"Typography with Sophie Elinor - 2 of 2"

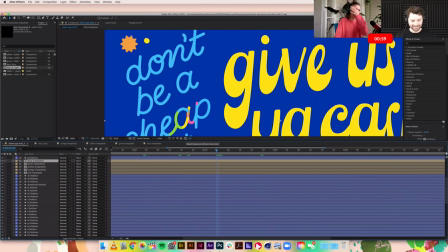Just quickly, I thought what I might do is show you just some of the different things you could do with trim paths, because the thing that I've shown you here, like writing it on, writing it off again, is cool, but
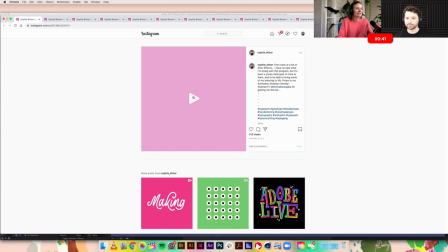there's just like a million different things you can do with it, and such a simple technique, so effective if you do that ease and you do that offset.
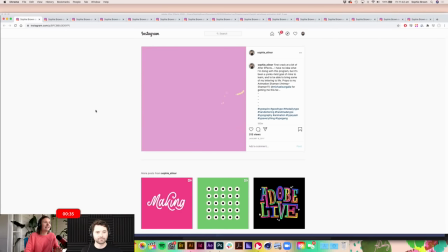This is actually the first animation that I ever made. Wow, that's the first animation you made? Yeah, that's a pretty high bar that you're setting for yourself. Thank you. I had a lot of help from my friend Michael. Nice. But yeah, this is that writing on, writing off.
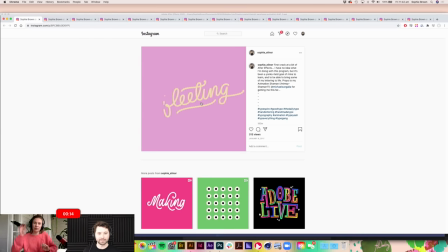You can add like a bit of kind of fireworks to start to really like punctuate that motion to just give it a bit of extra zing.
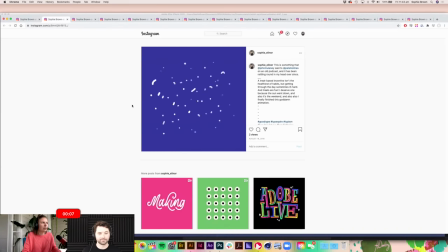You know, you can do whole paragraphs. On this one, I've added a layer on top of it with a bit of motion blur going on, so it kind of looks like a bit of a shooting star sort of a vibe. And then with those like sort of sparkling, twinkling dots in the background, just sort of adds to that.
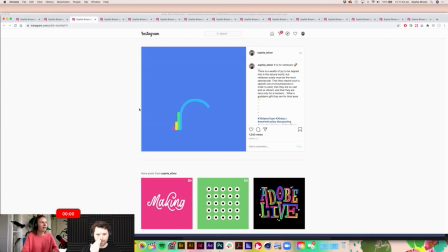It looks like it has like a bit of a gradient like underneath it as well, like a fade out or something.
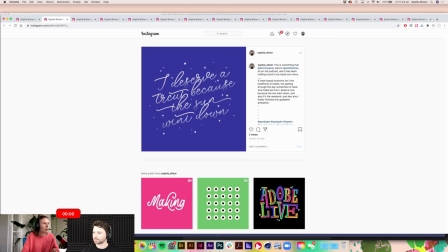I literally think that's just like a square that I sat on top of it and set to multiply. Nice. But just like getting those layers in order, again, being organized in that way, like really makes a big difference.
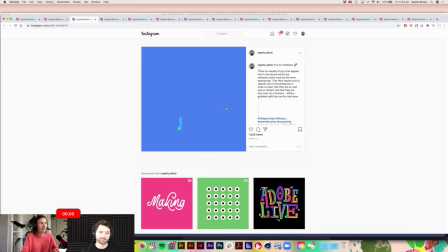This is that sort of offset principle in motion, where you just have that sort of delayed start and finish, and it just gives it, it just like lifts it so much. Yeah. And it gives your eye something to follow and kind of,
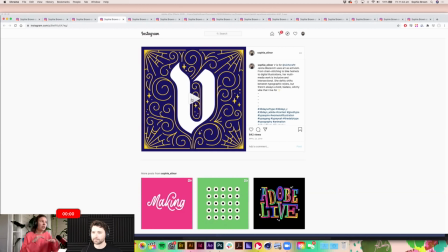yeah, just makes it a bit more interesting. You can also do it like, so you can use this effect on literally any line drawing that is not a shape. So anything that's just a stroke, you can apply that to. So you can do it on illustrations. Oh, wow. That's amazing. But again, like you saw how easy it was, right?
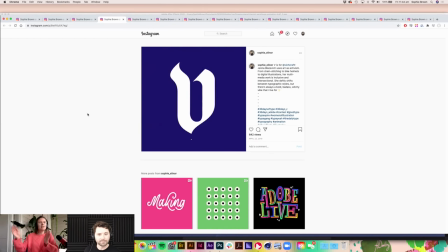You literally just like do your first keyframes, copy and paste them onto everything. And then it's just adjusting the timing and the start and finish points of everything. Awesome.
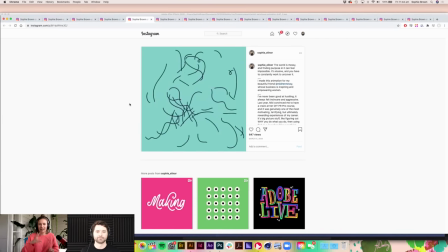You can get a bunch of them going at once and starting and finishing in different places, just to kind of add a bit.
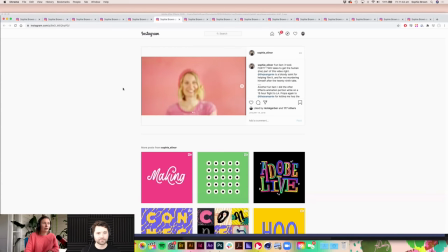You can also overlay it with footage. So this is kind of something that I'm really interested in lately, is blending different types of motion. So adding, you know, actual video footage and then doing some After Effects on top, or like blending it with some Photoshop animation, that kind of thing.
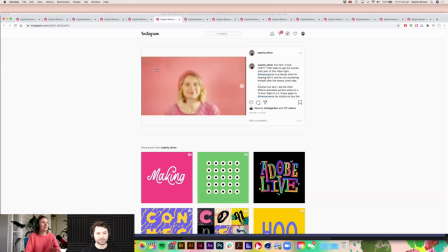Like just making it really rich and textured and... That's super cool.
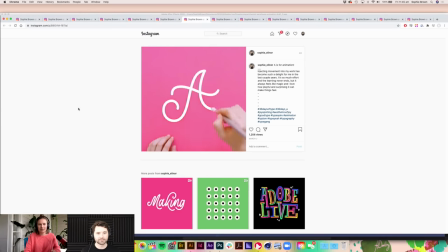This is again just trim piles and some video footage with a bit of a mask going on. Ah, my A. My God. I know. It's disappearing.
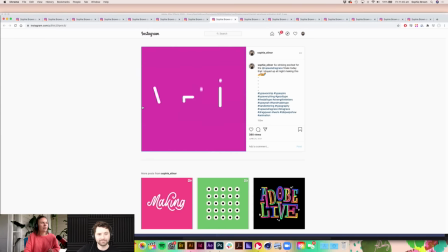And then this is similar to what we've just done, which is that sort of rainbow chaser. Oh, amazing. Yeah. But like it's just such a versatile technique. And if you've never done After Effects before, it's like
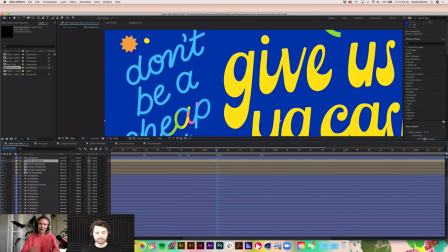like that would be my starting point recommendation for anyone, is just to like have a crack at doing some trim path stuff. That is so funny, because that was my first question as we went into Q&A, which is, yeah, number one tip.
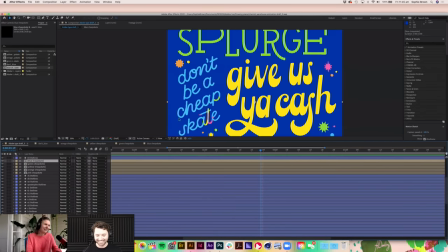What should people get started with? Trim paths.
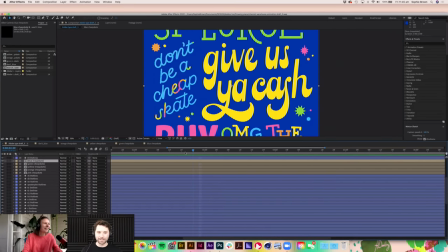My gosh. Are you ready for a couple of questions? Yeah, let's do it. Yeah. Okay, cool. Yeah. Water break. Have a break. So yeah, thanks so much, Chad. Super cool. Some very talented designers in chat today, which is very cool. Thank you for joining us. So let me see if I can pick one of these questions.